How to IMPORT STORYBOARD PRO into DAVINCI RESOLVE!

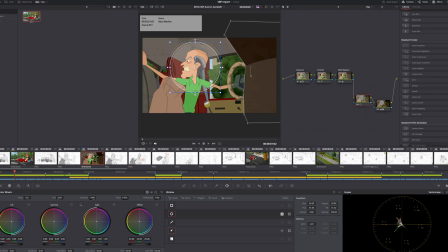244s
For this scene, I thought it needed more depth, so I created a mask around the console and put a vignette around the character to make the contrast stand out using the Power Window Grading tool.
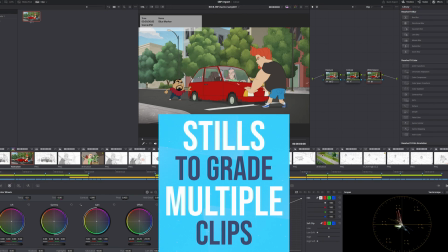253s
If I'm loving a particular look, I can export a still to the Power Grading area and apply the same look by right-clicking and applying the grade.
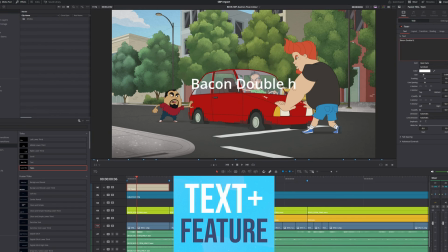260s
Now I'm going to add a title by using DaVinci's Text Plus feature. I'll change the title and proceed to the Text Plus settings within the Inspector panel.
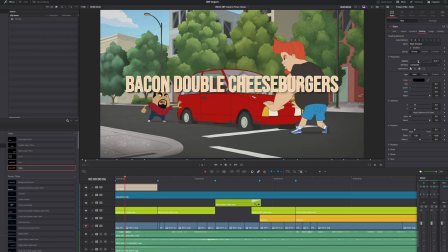268s
Here I can adjust the color and add an outline and apply a drop shadow. To make it pop even more, I'll even add a slight glow effect.
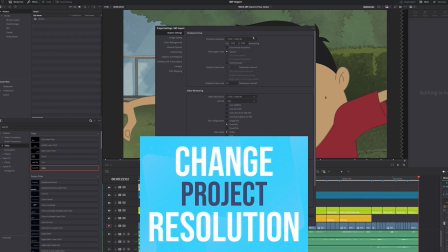275s
Before I can export the high-res footage, I'll need to increase the project's resolution.
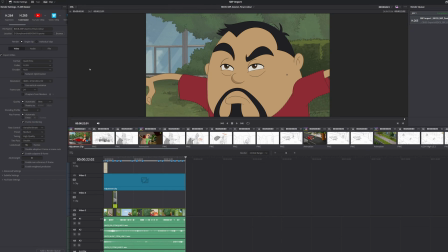278s
Once I've labeled the file and specified the render location, I'll add it to the render queue and click Render All.
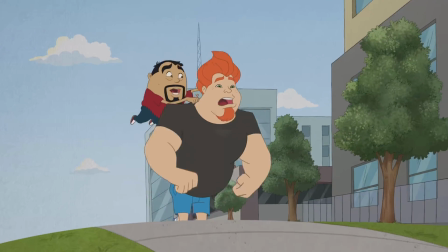286s
And here's the finished movie with all the new changes. With a few simple modifications, you can elevate your footage from a flat, boring look to a rich and appealing result. If you wish to access additional features, DaVinci Resolve offers the Studio version for $295.
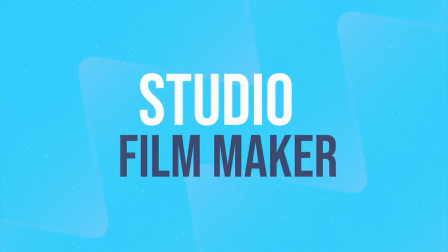301s
One of these cool features is the Studio Filmmaker effect, with fully customizable settings for whatever you're looking for. Did I get your wheels turning? Maybe nudging you to try this out for yourself? Feel free to share your experience in the comments. Did you discover a nice trick I missed? I'd love to hear it. As always, thank you for watching. Oh, and if you're interested in visual storytelling, I'm working on a multi-part series covering the process, from scripting all the way to finished animatic. Until next time, stay curious and never stop experimenting. See you soon!